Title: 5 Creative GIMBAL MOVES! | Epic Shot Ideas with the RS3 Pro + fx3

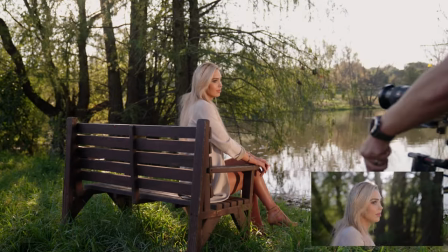[4:14]
And action. Well done.
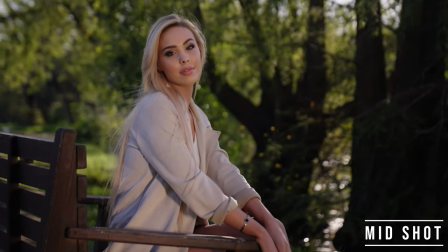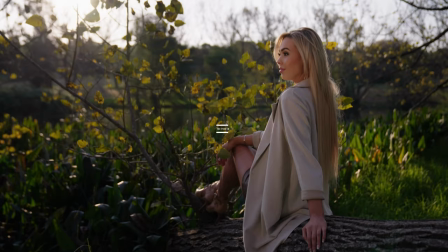[4:27]
Right so the next shot we're going to do is what I call the push in and as the name suggests it's where I'm going to take the gimbal and push in towards Carly over here our subject but to make it that much more interesting as opposed to just pushing in towards your subject and having them staring straight down the barrel of the lens which will look nice enough what we're going to do is we're going to have Carly look away and when I call action she's going to look up at the camera and give us a bit of movement.
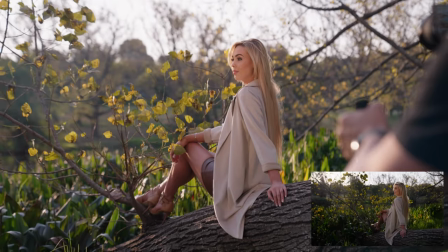[4:50]
That will make it even more interesting. And action!
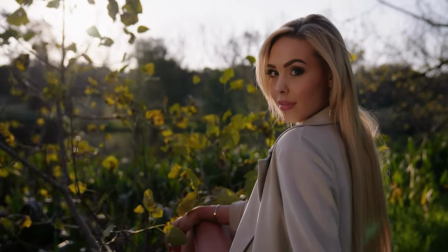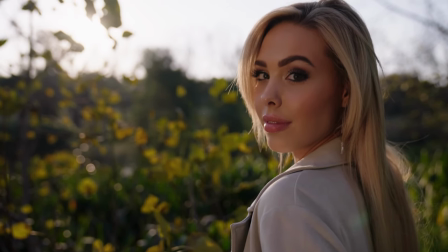[5:02]
Right, so for our push and shot as opposed to just having Carly stand in the middle of nowhere, we are going to draw our viewers attention in towards Carly by using leading lines. And the only leading lines I could could see here in the park is this fallen down tree.
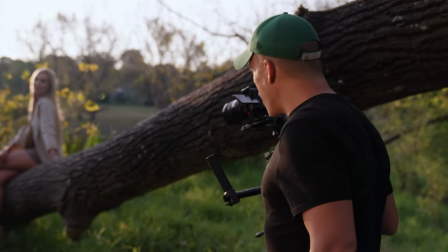[5:16]
I'm gonna shoot and push in alongside this tree in towards our subject matter.
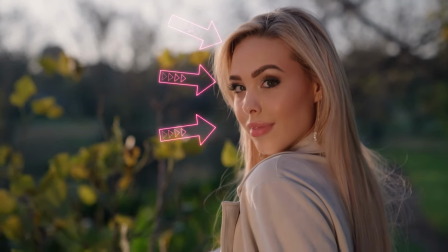[5:21]
And as you can see there the Sun is hanging out in the perfect position it's acting as a beautiful backlight for her and we've got Patrick over here
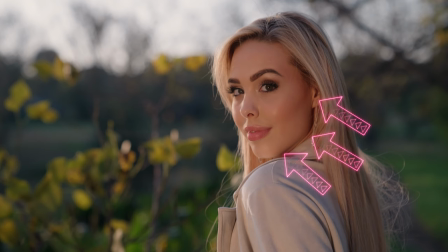[5:28]
bouncing some of that sun light into the shadow sides of her face so let's try and uh let's try and nail it let's go